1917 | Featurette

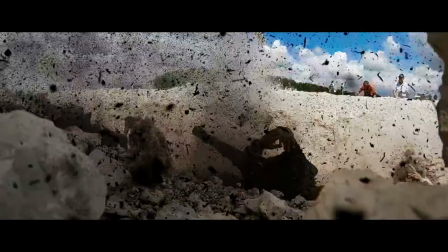Go, go, go!
So you are also in the lap of the gods.
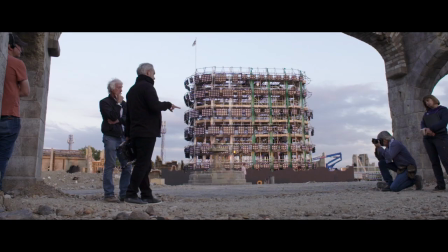One of the key elements in realizing this film has been Roger Deakin's input.
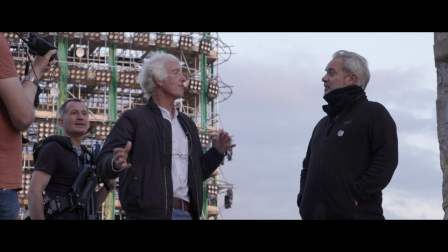From the very early days, Roger was right by Sam's side, working out exactly what it was that Sam was looking for.
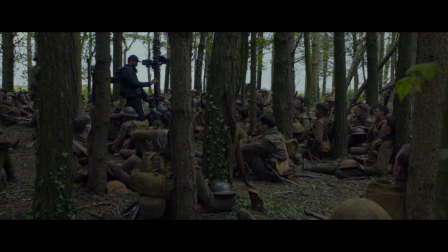Any time I shoot a film, I want to put the audience in this world. Whether it's a fantasy world or a real world like 1917,
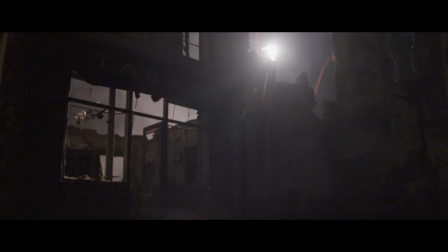There's a scene where they had all these flares going up over the top of the town, and those flares were lighting the whole scene. So we needed to figure out how much time the flares needed to be in the air to get the look we were after.
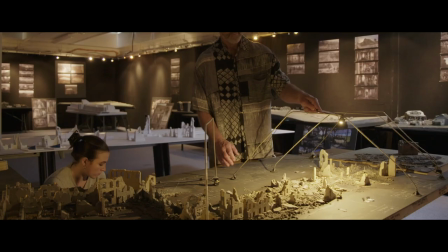They had this model where they were testing which way the shadows moved. What was key was the way the light fell through the windows to create the shadow and the layers of light.
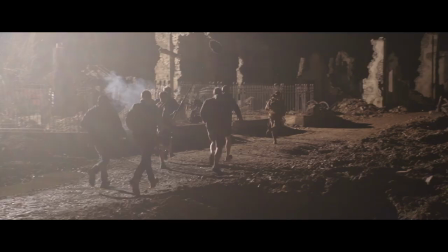He almost feels like the ground beneath his feet is moving because the light is moving. There's something nightmarish about it and strange.
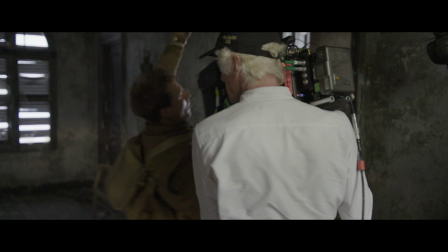What Roger Deakins has done with his film is amazing. Some of the camera work just blew my mind.
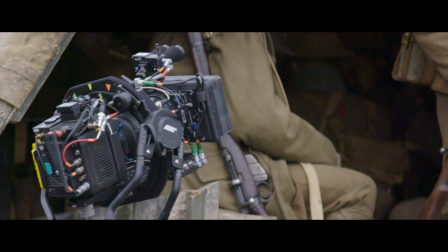Roger is always so inventive. It was like no other form of filmmaking that I've ever experienced before.
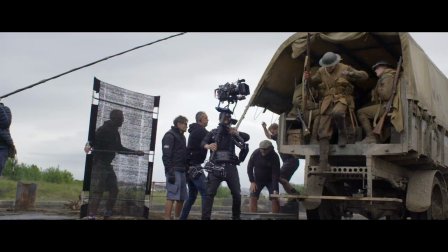You have to construct a journey for the camera that's every bit as interesting as the journey of the actor.
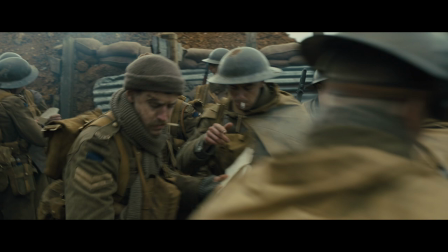What I wanted was one ribbon like a snake moving forward in which
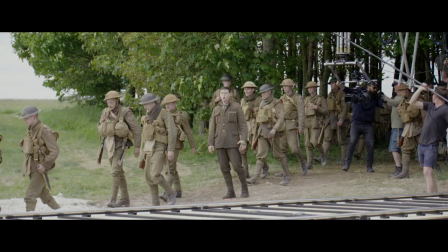the information that you needed happened to fall in front of where the camera was pointing.
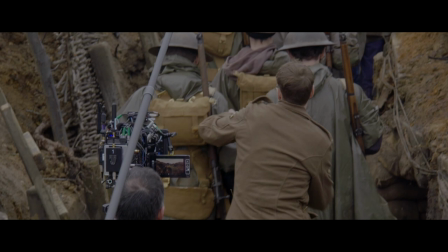The fact that we're moving always forward, it does have a compound effect, a gradual growing menace.
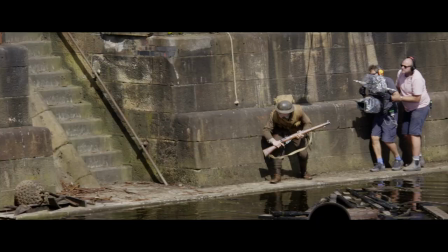And that constant sense of threat of what isn't seen, of what might be around the corner, is baked into the DNA of this movie.
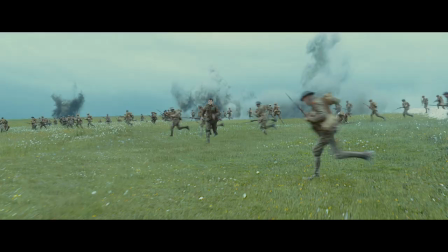There is only one way this war ends. Last man standing.
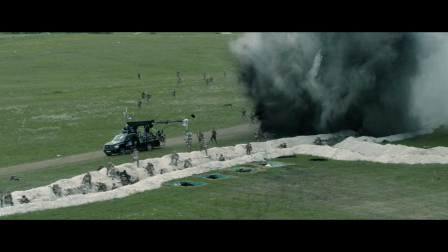It's really important that we don't forget the people who fought in the First World War.
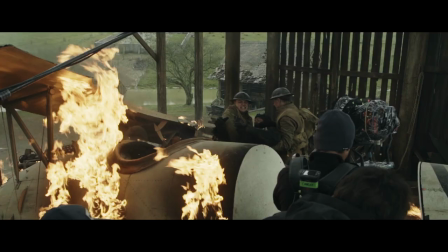There's a duty to remember them and remember what they did. The things that these soldiers go through are horrendous.
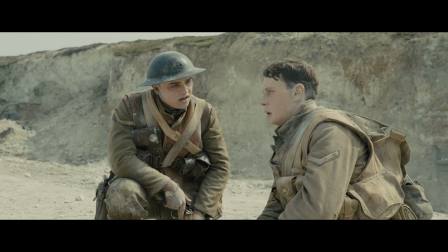It's intimate in a way that I don't think any other war movie I've seen is.
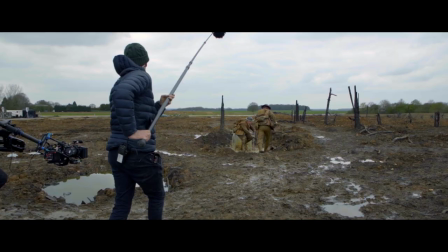Until you actually see it on a screen, you don't really realize how immersive it is and how that technique kind of draws you into it.
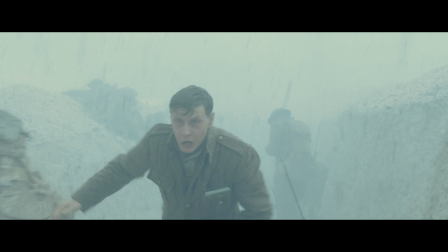For me, engagement is very important, and that is behind the way in which we've decided to shoot this film.
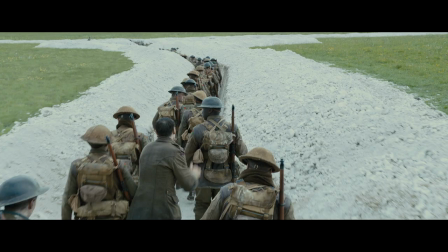At the end of the day, you just hope you made something special that people feel personally about. When you achieve that, it's really beautiful and exhilarating.